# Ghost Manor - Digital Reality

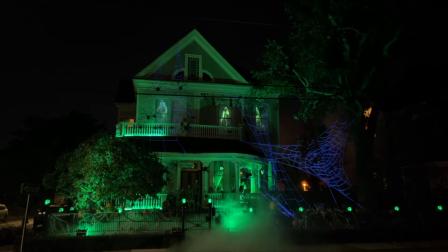[4:51]
So I coordinated a green lighting pattern on the railings, put fade chase sequences on the trees, and used moving lights inside the front parlor.
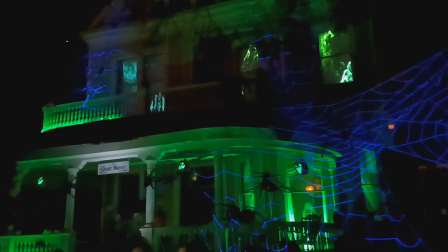[5:00]
It's a very dramatic effect in person because it's everywhere. While you see the wraiths in the windows, you can feel the ghostly energy all around.
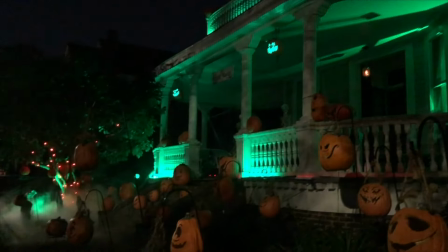[5:07]
The use of coordinated lighting effects can greatly increase the visceral impact of a digital scene.
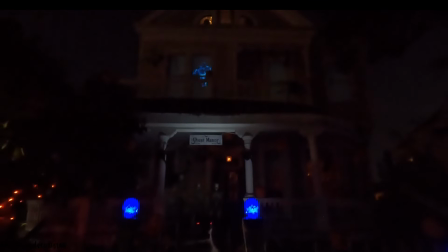[5:14]
The concept of digital content reaching out beyond the windows and touching the yard is most exemplified in the lightning ghost.
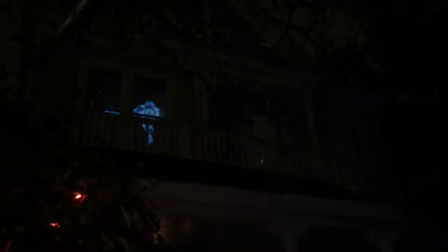[5:21]
I bought a video with a ghost that shoots lightning from his hands. What bugged me about it though is, what happens to the lightning?
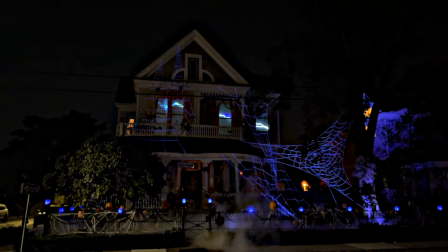[5:28]
Clearly the lightning must go somewhere. It must affect its environment in some way. So I combined it with some stock electrical arc videos for the other windows to make the ghost shoot the lightning across the multiple windows.
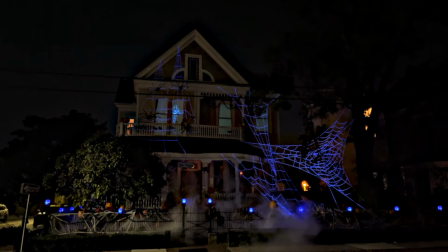[5:39]
But it wasn't enough for the bolt to stop there. It would go past the house and hit the trees on each side of the yard. When the bolt hits the large oak tree, it strobes and a fog machine is triggered at the same time,
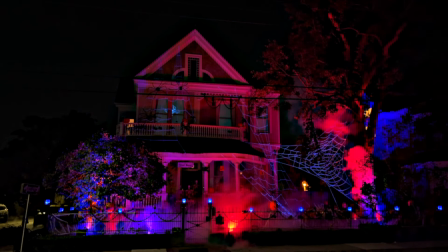[5:50]
releasing smoke to make it look like the tree is getting cooked. Finally, the last times the ghost hits the trees with lightning, it causes them to light up in a colored glow.
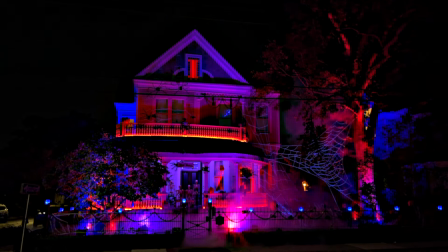[5:58]
It's as if the ghost kept trying a few times to ignite them until it finally succeeded. The lightning strikes get fairly close to the audience and often cause them to jump, surprised by the fact that a digital character far away is causing something to happen well across the yard and close to them.
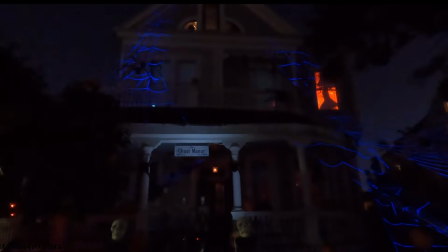[6:17]
Another scene in which a digital character affects things in the yard is the fire witch scene.
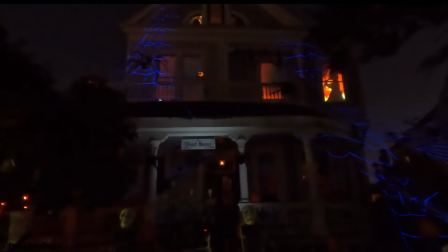[6:21]
I created custom-created video content by compositing a silhouette of a woman dancing with a shawl superimposed over a burning bonfire.
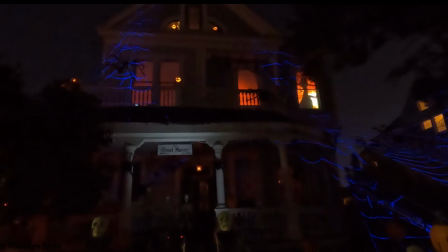[6:31]
61 jack-o'-lanterns in the yard then each light up individually in succession, starting near the witch and then spreading outward,
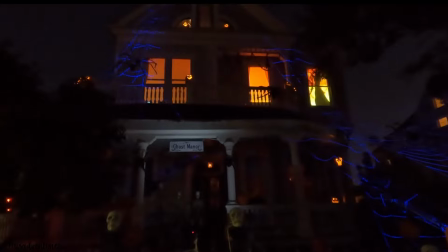[6:38]
as if the energy spell given off by her dance ritual is spreading out across the area,
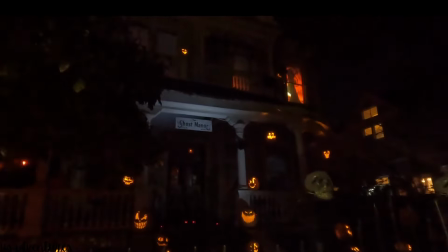[6:42]
causing the pumpkins to light up slowly one by one. The control system for this was made just for this scene to accompany and support this video content.
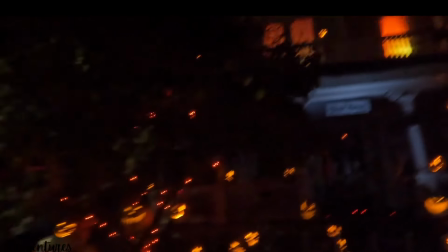[6:51]
Most of the pumpkins are hung from shepherd's hooks, adding a three-dimensional aspect. When creating the video content, I was inspired by a scene from the movie Trick or Treat,
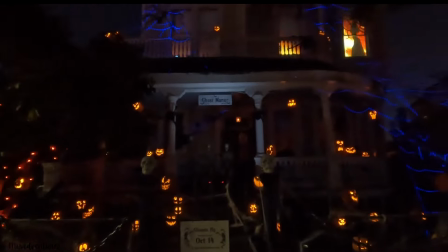[7:00]
and that movie scene was itself inspired by the original version of the movie Carrie, which involved a woman with telekinetic fire-starting powers. So now we move on to the second part of the Interactivity challenge. Several years after Ghost Manor started, I introduced some new characters, physical characters, into the display. State-of-the-art, custom-made animatronic skeletons that I designed and built myself. Now, the digital characters would take on an additional role. They would provide a supporting role to the physical characters, roles such as backup dancers, musicians, etc. This made Broadway-style scenes possible, with the animatronics the main cast and the digital characters the supporting ensemble. This allowed for some very complex scenes that maintained audience interest by adding more and more layers to the performance. Here are a couple of examples that ran in 2022.
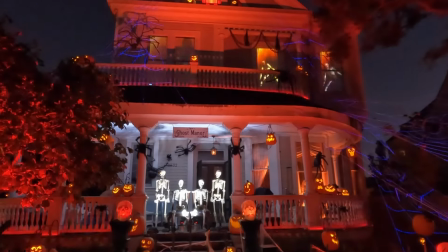[7:52]
The next leap of progress happened when I realized that, even though I had become very good at video editing, the challenge was finding video content that would do what I needed it to.
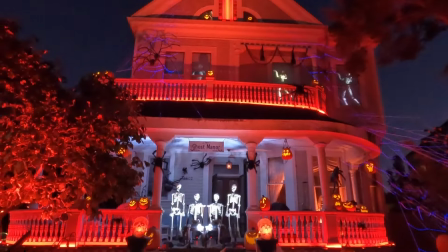[8:00]
This came to the fore when I started working on a rendition of Thriller. The Thriller dance has become such a part of the zeitgeist, I needed dancing zombies.
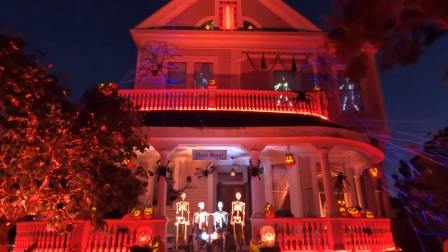[8:09]
So I taught myself how to design and animate 3D digital computer characters, similar to how you would for an animated movie or video game.
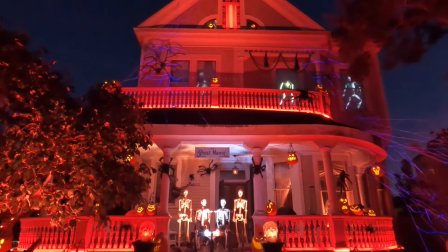[8:17]
CG animation involves creating a character, then applying motion capture data, also called mocap, to the character to make it move.
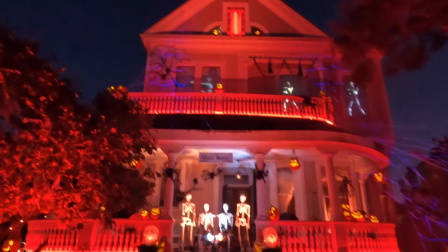[8:25]
Fortunately, I was able to find some pre-existing mocap data for many of the individual dance moves in Thriller.
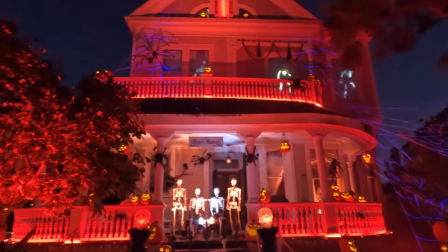[8:31]
I was then able to stitch together those moves into a choreography that I carefully synced to the music.
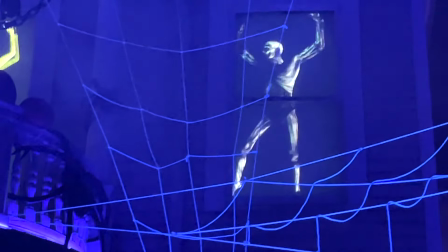[8:36]
Rendering my own characters also allowed me to do a pretty cool trick.
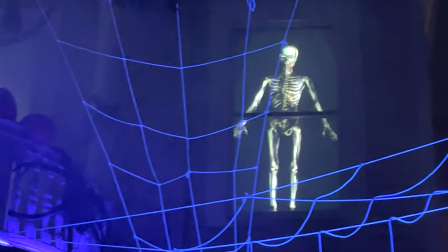[8:39]
I was able to seamlessly morph the zombies into skeletons while they were dancing, during the Darkness Falls section at the end of the song.
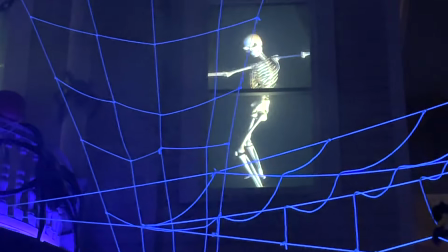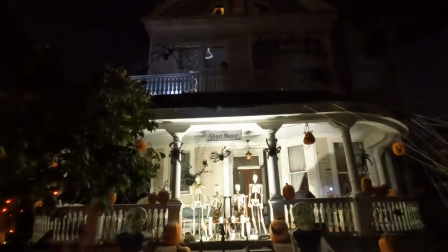[8:54]
I used a similar technique for Puttin on the Ritz, which is one of the scenes I'm most proud of.